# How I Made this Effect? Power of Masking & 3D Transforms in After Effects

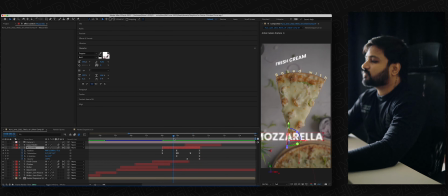Yeah, so that gives a little bit randomization in what's happening. If you kept the same animation for every text layer, then it's just gonna look robotic.
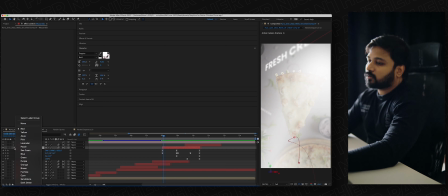So give it to give it more realistic look, I have just made some randomizations.
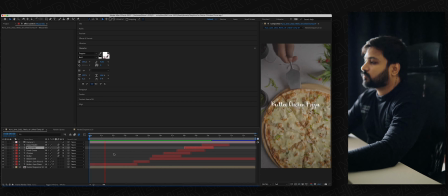Let me just play it through again. Passes through the text, ends, and text falls, hits, flips, and disappears. That is it.
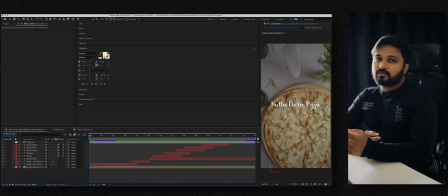These are the just very simple things to do in your videos, but it's gonna make a huge difference of the output you're going to produce. I'm just curious how you're going to use these techniques and create something creative.
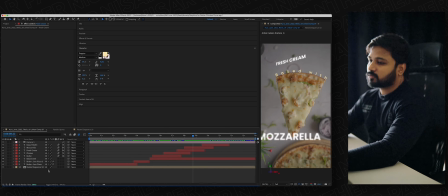So once this part is done, you just have to turn off the actual video layer, because you don't want this to overlapping with your Premiere Pro color guide.
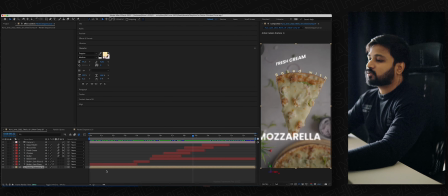See, it's just overlapped here. So once you're done with that part, just turn off this layer, hit save.
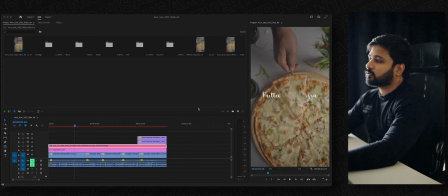That's it. It's automatically going to be updated in the Premiere Pro. Just wait for it to take the effect.
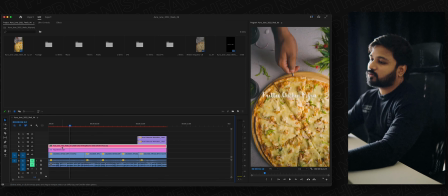That's it. It's updated now. So with your color graded adjustment layer on top of it, you just have to place on top of your adjustment layer. Otherwise you don't want text, or if you have given any color to your text, then it's going to affect the entire thing.
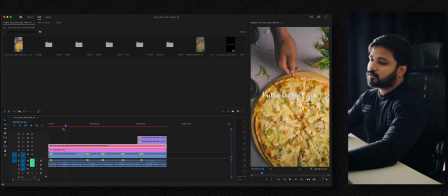So always keep your extra effects on top of your color graded layer, so it won't affect your effects that you created. So let's just play that again with music.
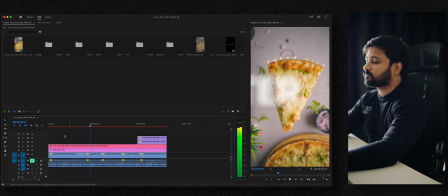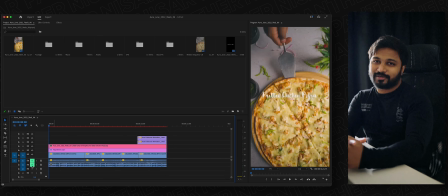I hope you guys enjoyed it and learned something new. It's just so easy, but you just have to think through and do it in your own way. Thank you so much for watching. See you another video. Till then, bye bye. And don't forget to subscribe.